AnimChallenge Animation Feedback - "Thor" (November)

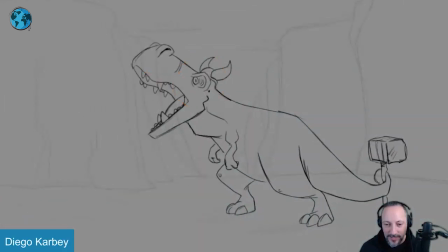same thing here with that crazy town face here which is all really fun it again
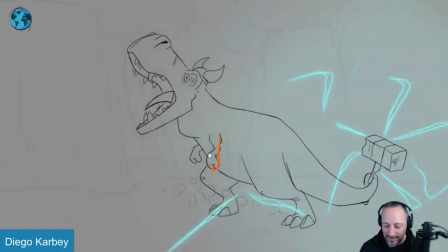it feels like those arms kind of hang and i think it would just be a little bit of thing of they go up a bit higher
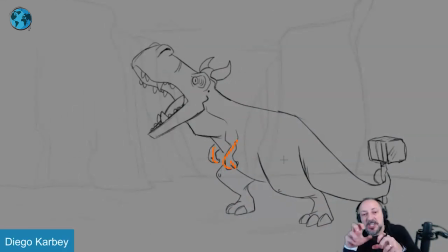and through all of that can still go down it's it's initial and then as it's roaring it can relax a bit still have tension in it but a bit of a change i think that's that's the main thing it's shortened hopefully sweet critiques because they're short and sweet but uh that's not for
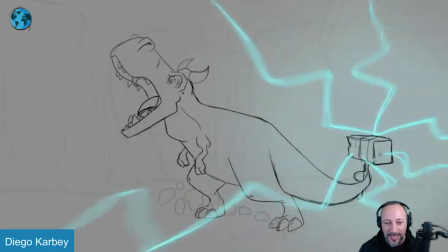me to judge if it's sweet but that's the only thing that struck me there maybe something in the arms to kind of just kind of show whatever emotional point there is instead
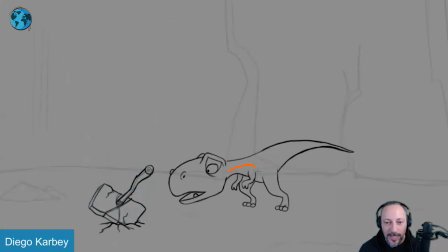of you know anger or power whatever or curiosity and slight concern kind of pushing that potentially in those arms and in a picky way i know this is the draw but what i would probably do for the push here right into that a slight turn pivoting off of
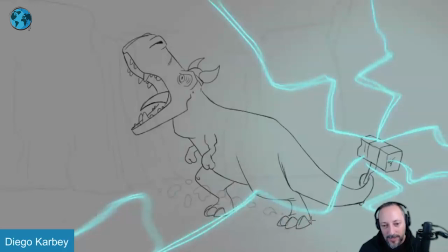here where well i mean depends you can pivot from the back side there and and have your toes more spread out. The main thing to me was pushing down and spreading out those toes, but it could also be a this way,
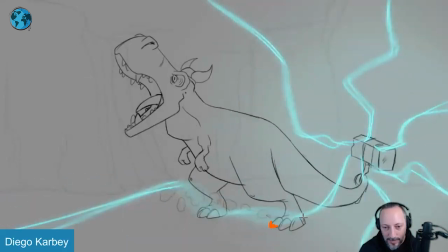pivoting off of this here where it rotates like that, but this stays put, but still have spread out toes to kind of push that squash for pressure going up this way.
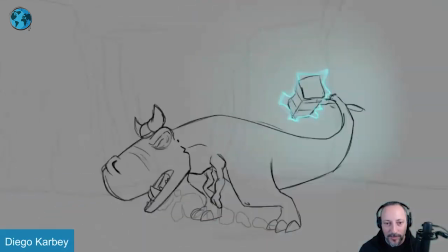A little picky thing. Maybe that could be fun for a little detail, but overall, super cute. I love the idea.
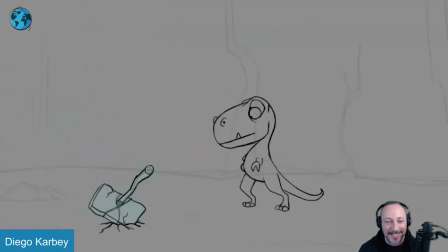Super cute designs. And that's that. Thanks. Let's watch this here in full.
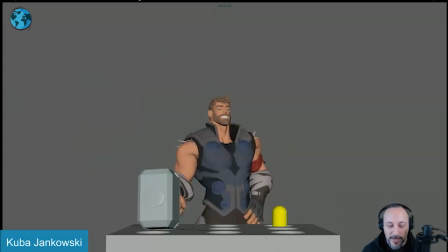There's no sounds. I could make sounds, but then they're silly.
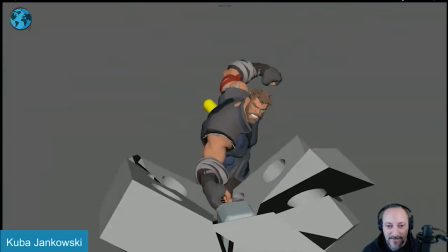I like how it comes out behind him there.
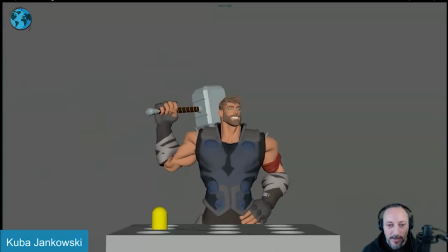So the main reason why I'm picking this one is because if any student is watching here, always think in terms of contrast and how a character progresses. What I like about this here is the height of this. He starts very confident, right? stays put here as a slight lean because this is down which is good and then he goes huh what is this
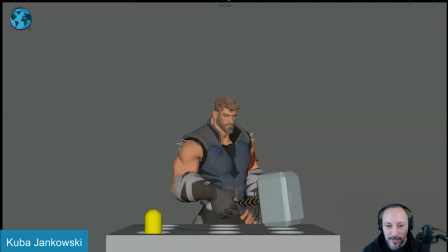and then just starts to hunch over a bit more the head is a bit lower sees this like wait a minute this is not good gets even lower there's more tension there's more tension as well and then as this continues gets a little lower and lower this the only thing i would say is probably as this progresses
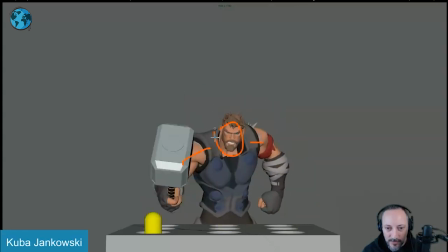i will go even lower and caricature that even more higher shoulders
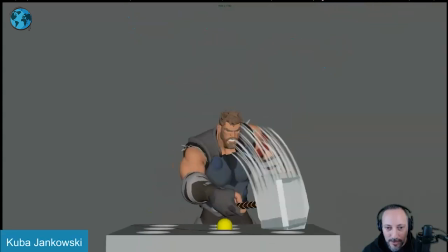head down so that you have a bigger contrast from low
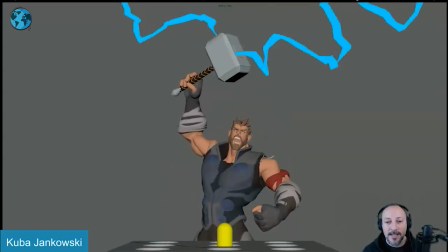to back to high into that that's
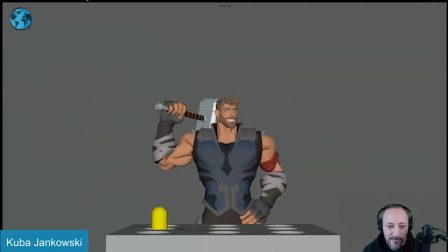the main thing i want to talk about other than that it's things like maybe potentially exploring just a bit stronger mechanics of if that arm goes up a bit more in the shoulders and in the chest there's a bit of a pop there pop turn you can see this here in the triceps triceps coming down here other
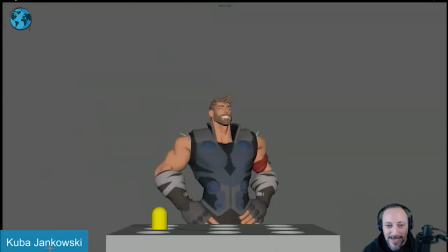than that i would probably explore spider mechanics just a bit more like as this arm goes up a bit more in the shoulder potentially a bit more in the chest there this is a bit of a it feels like a pop as that arm kind of twists around if you can see that in that triceps here kind of pops there almost has a bit of a full
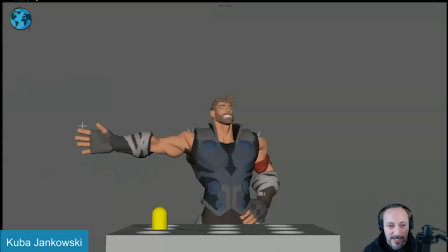extension over extension that in that i can arm there's a bit of a bit of a drift in that thumb i'll probably just hold that a bit long and then come out in a more decisive opening knowing that the hammer is going to come in here probably
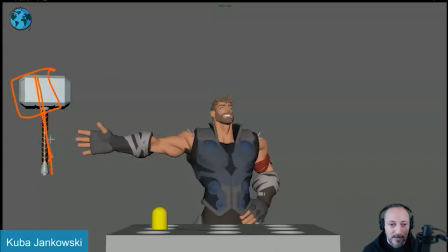have a little bit of a lean rotation here that leads a bit with the handle and then when it gets in you have a bit of a stronger you know change from there to there stuff like that or that arm comes
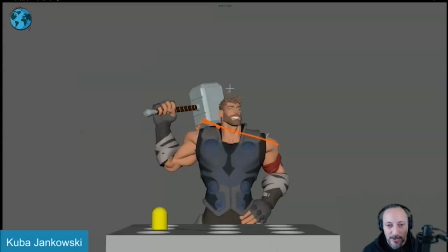back and again more in the shoulder you have a bit of a change there potentially in the head as well just stuff like that i feel like could be a bit stronger even this when this comes down there's something where bang goes up and then when it comes back
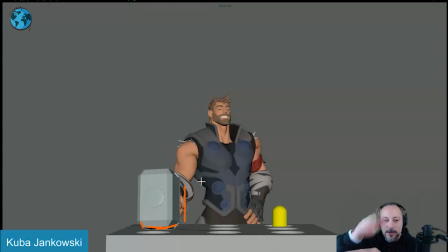down i would have it slightly over it has a bit of a harsher not that this has to be metal here but a bit more of a clunk clunk like it
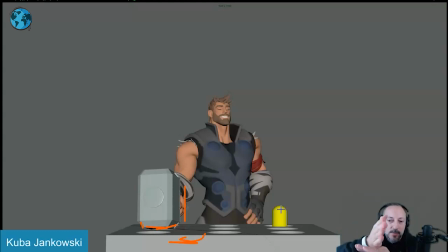comes down and then the the the vibration will kind of move and translate the hammer over a bit so stuff like that or how it holds even when this moves over fun it's a bit looser on there watching out some changes in the finger poses so that the wrist can relax a bit
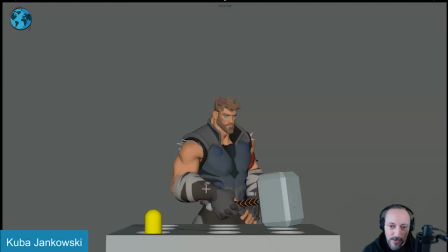and be slightly more aligned with the forearms it doesn't have that that hammer look i know he's holding a hammer but it's that a very common wrist
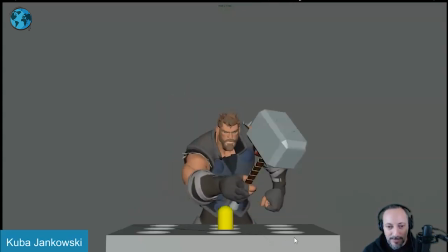pose thing of just having a bit of a broken wrist silhouette there. Yeah, it's mostly that. And again, like I said, being stronger with the shoulders, maybe go down with the root as well as this whole thing progresses.
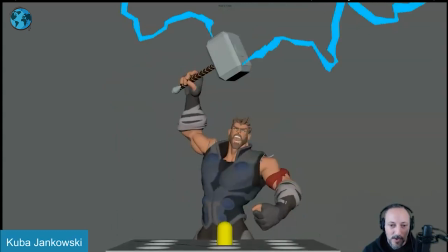On this, potentially, where does he end up? Kind of in the middle, but it could be where it's not just up, but also up to the side, potentially. Just giving a bit more exploration of room.
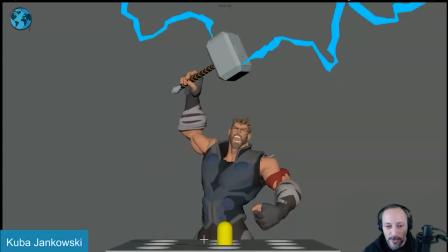Not that he can go out into the deep end of the of the shot but a bit more out of that so it's not just stuck center where the root
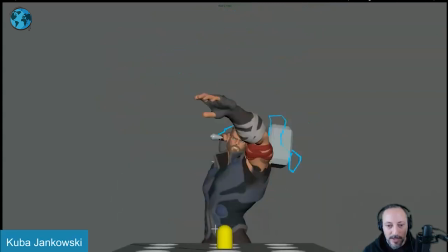is where we never really move anything and maybe that could also because it's a bit more sideways the twist potentially in the body will help with some of the silhouette even though we can read it we can read the face we can read all this but kind of
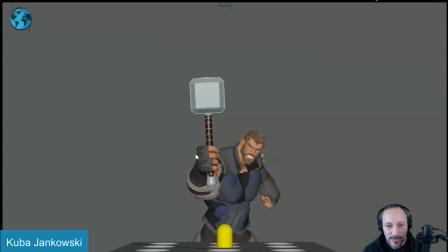separating these a bit more or a pose like that where it's just a stump where you want to be longer and it's something like this where you have
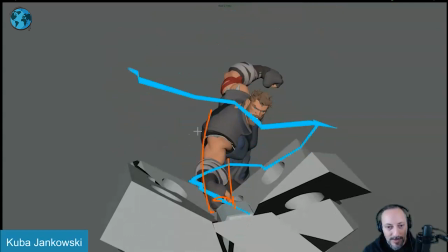a clean arm and then at the end again not in front of it maybe it's somewhere to the side but i know that it comes out right
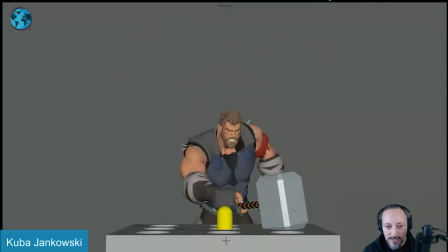in the middle so it would have to be something where the last one is is somewhere else i mean it could also be that thing the
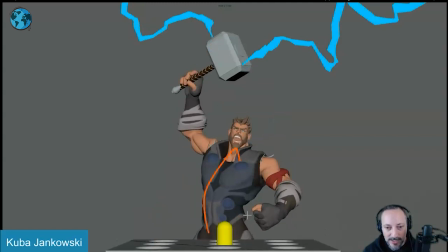last one is here to then push all of this this way for cleaner silhouette
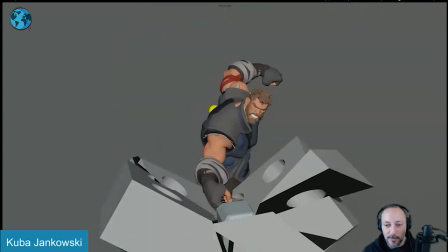and the and the breakage here you know picky little things but I know you want to land in this to also show that.
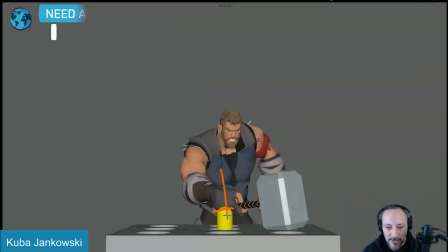It'd just be kind of freeing the character from being stuck here. Root-wise.
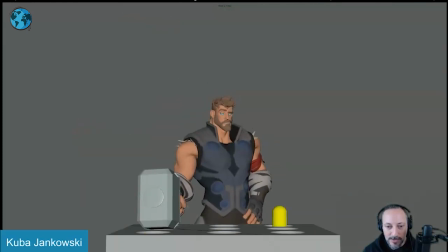Because you can scrub through this. You can see there's some changes there. But even on something like that. On a turn like that. I'll give this a bit of a favoring one of the legs. So it's a bit of a lean weight shift. So I have some hip changes. So that's mostly that. It's a little changes there in terms of body mechanics.
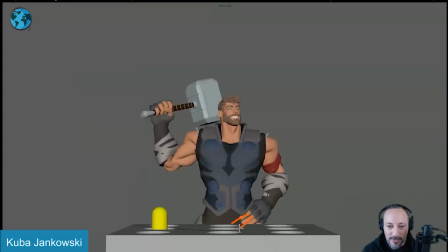You can also see some drift in the fingers there.
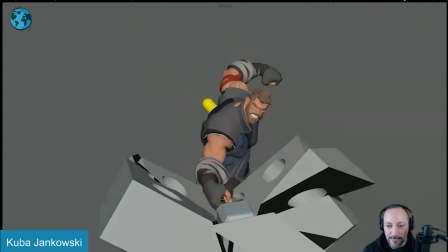as they open up but other than that uh that is that for me thanks
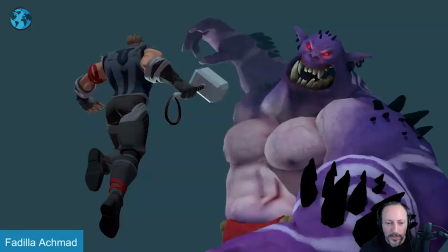all righty let's watch this here there is sound